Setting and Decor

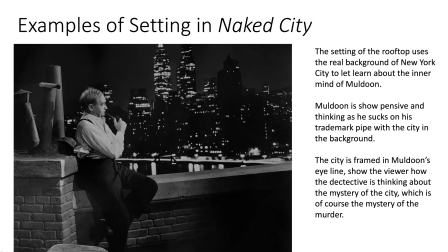[12:03]
The city is sort of framed in the periphery of Muldoon's eyesight, but it's on his, he could still see it from his peripheral vision, to show you that the city is quite literally on the mind of the detective.
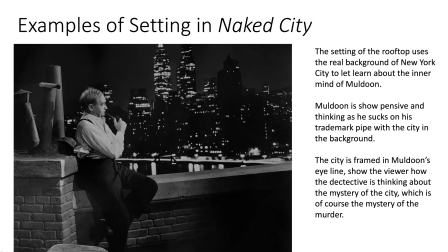[12:21]
He is thinking about the mystery of the city. The mystery of a city that produces murder mysteries like we saw. So you can kind of see, almost if you think, this is almost here, if you look at the way he's positioned, it's almost like this would be like a vision in his head.
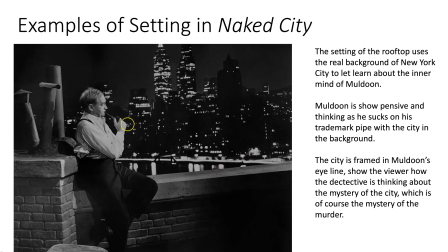[12:39]
You know, if this were a comic book, this would be like in a thought bubble. So you can see how by positioning the setting of the city behind him, it contrasts with his inner thoughts. It shows us that he's thinking not just about the cases and what he's done, about G. Dexter and the legacy.
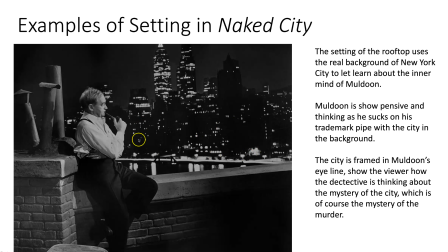[12:57]
He's thinking about the overall aspect of what is this strange, huge beast known as New York City. So this scene tells us visually that the contrast of this, the important thing is how this force of nature,
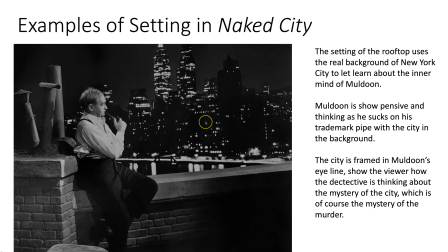[13:16]
all right, that is the city of New York, is the dominant character of the movie, and one of our heroes, Muldoon, is thinking about that. He's thinking about all of the sorts of elements of the city that the film brings up.
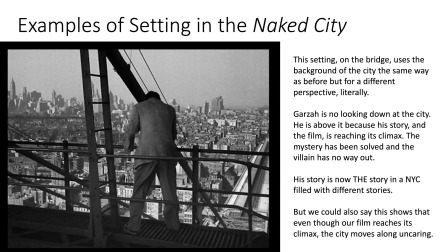[13:32]
Another great setting at the end of the movie, with Garza on the bridge, one of the most famous parts, all right? So, this is another powerful example of setting, and also is a great example of how using the city as a background
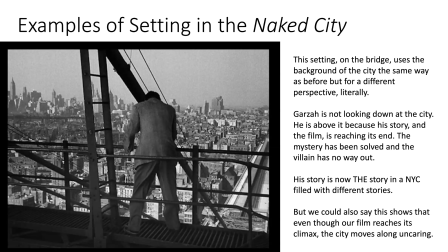[13:51]
really emphasizes that this is a film a lot about setting. The plot playing out in New York City is important. So, much like the previous scene we looked at with Muldoon,
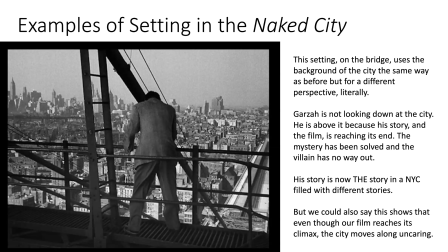[14:05]
where he's thinking about the city and thinking about the crime that takes place within the city and what his place is in it, here we have Garza at his end. The jig is up. He has been caught, and there is no way out, and he's almost going to die. All right.
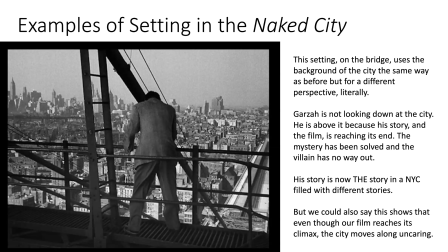[14:25]
Garza now is looking above the city, looking down at it. All right. He is positioned above with this high vantage point, looking down because his story is now reaching the climax.
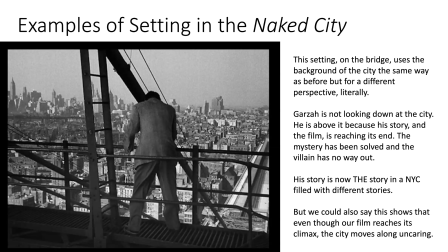[14:41]
His story is now the story of New York filled within stories. In an odd way, his crime has finally risen him to prominence, which he's kind of, in some respects, always wanted.
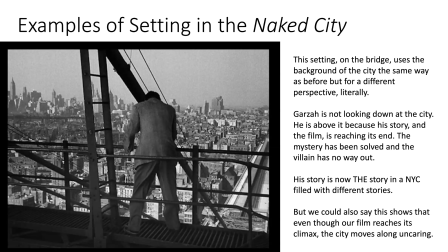[14:53]
If you think about the way he talked about his past as a wrestler and his fame as a wrestler, He now has that. He is almost more important than the city. He is above it. He is no longer within it.
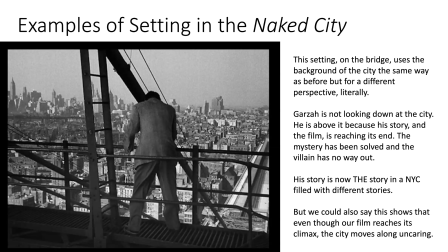[15:09]
But even as Garza has reached the climax of his story, he's reached the center point, the most important part of his entire existence. All right, his story. He's above the city. We also see how the city is going on uncaring.
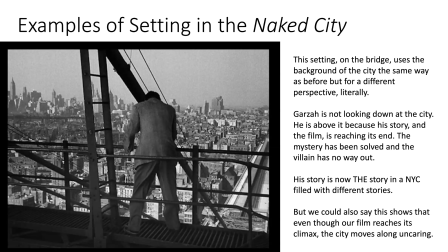[15:25]
So even though this is the most important thing in the movie for our characters, the cops have their man, they're trying to get him, they've had this shootout and chase, Garza is trapped. It is for the characters of the film. We have our bad guy finally about to get his due.
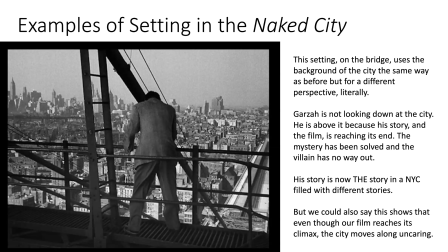[15:45]
We are finally about to see justice for Gene Dexter. And the city could care less. New York City, our main character, is going about its business. Even though he's above the city is not looking at him. The attention of the city is not on Garza.
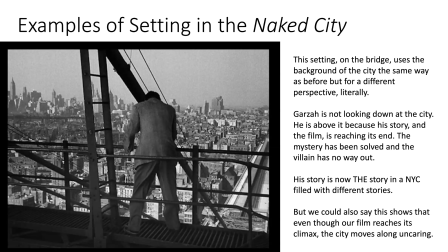[16:04]
All right? The city moves on uncaring. And that's a huge element of the film.
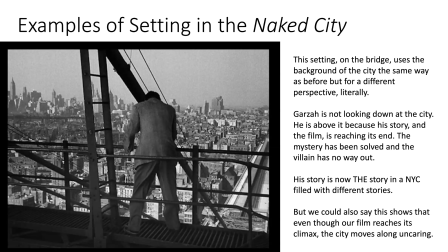[16:12]
The ending narration even brings this home with the dumping of the newspapers in the trash. All right? And the sort of melancholy end of the movie. New York City, as this beast, this force of nature, does not care about the amazing drama of our characters that we as the audience care about.
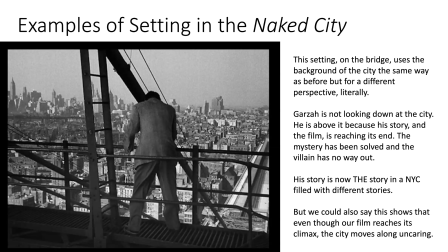[16:32]
The city has moved on. So this is a great example of how the setting of New York City really impacts those themes, those elements of the movie about the uncaring nature of crime. All right? There's no real great satisfaction to this crime story.
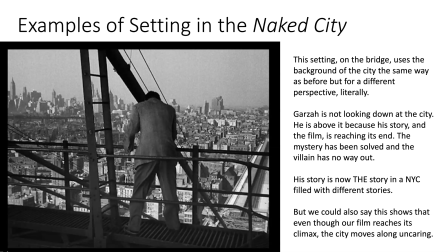[16:51]
All right? Gene doesn't receive justice. Willie Garza, yes, he gets a comeuppance and dies, but no one cares because there's another story. All right? There's also a great scene in this scene here.
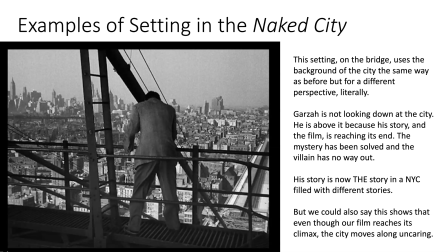[17:07]
I didn't capture it, but a lot of people have written about it where Garza is, at this end of his life. The movie is at this intense point, and he looks down, and people are playing tennis. The city doesn't care. The setting of this film of New York City,
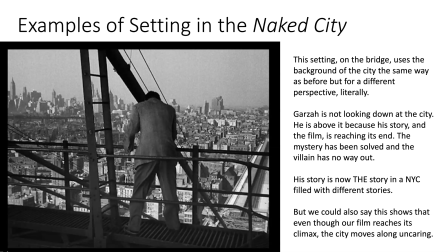[17:26]
there's a lot of love of New York City, a lot of great things in it, but the movie stresses over and over again. In the naked city, right? It's sort of an uncaring city.
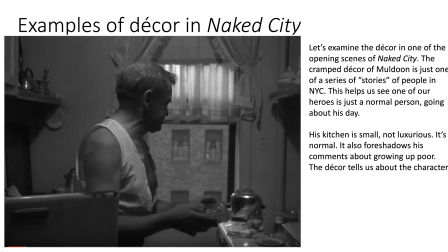[17:42]
So, if those are examples of setting, let's look at the example of decor, all right? So let's examine decor in one of the opening scenes of The Naked City. This is the cramped decor of Muldoon's apartment, just one of the series of stories of New York City.
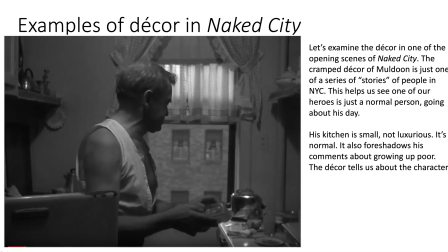[17:58]
This helps see that our cop is not necessarily a hero. He is just a normal person going about his day in sort of a normal apartment. His kitchen is small. It's not luxurious. It's very normal.
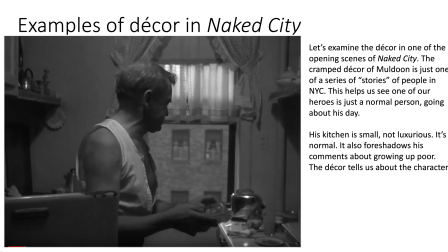[18:16]
There's nothing really that stands out. And this decor tells us a lot about who Muldoon is as a character. All right? He drives a lot of the movie Muldoon. He's sort of kind of the lead investigative cop that we see.
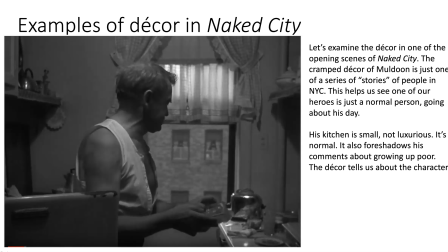[18:32]
Gives people a lot of orders and figures it out, things of that nature. But this humanizes him. We see him in just a regular, small kitchen apartment of New York City. Not dissimilar from thousands of apartment kitchens across the city.
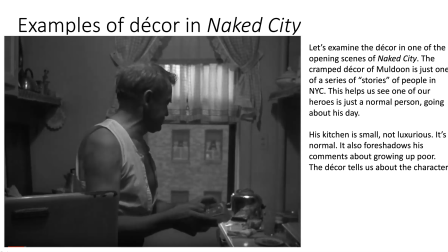[18:51]
This will also emphasize his comments about growing up poor. If you remember, there's a point in the movie where he talks about how on, $50 a week, he raised his entire family,
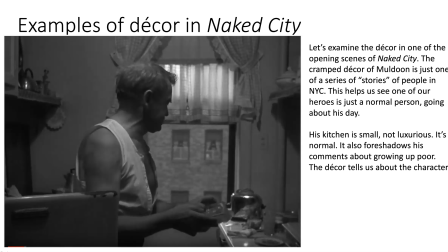[19:05]
and this re-emphasizes that nature of Muldoon's sort of working class cop life.
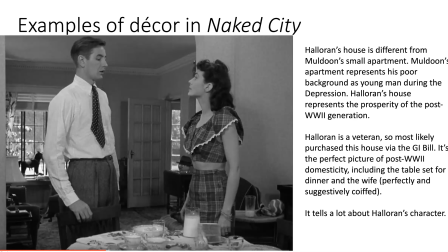[19:15]
Now, if we compare Halloran's decor in his room, all right, we see a huge contrast between our two main detectives. All right, Halloran's house is so different from Muldoon's small apartment,
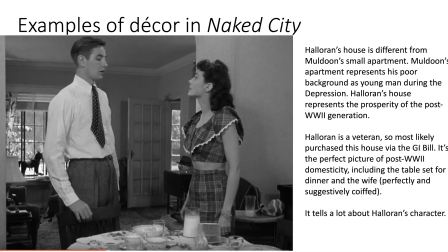[19:29]
and all of this decor tells us about the sort of post-World War II prosperity life that Halloran is living. All right, Muldoon's apartment, emphasizes his poor background, and if you think of his age, Muldoon would have lived through the Great Depression as an older man.
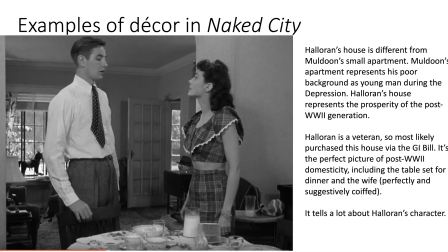[19:49]
Halloran's house and the decor here represents the prosperity of the post-World War II generation. I mean, it looks like it could be in any number of sitcom movies that you would watch.
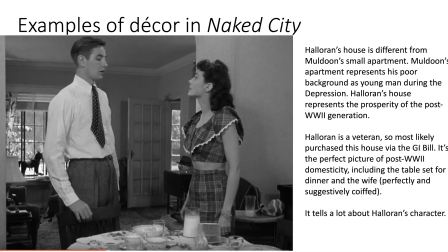[20:02]
I Love Lucy, The Dick Van Dyke Show. If you have been watching the show WandaVision, this is kind of what they're talking about. It's also noted that as a veteran, Halloran most likely purchased this house via the GI Bill. It's a perfect picture of post-World War II domesticity.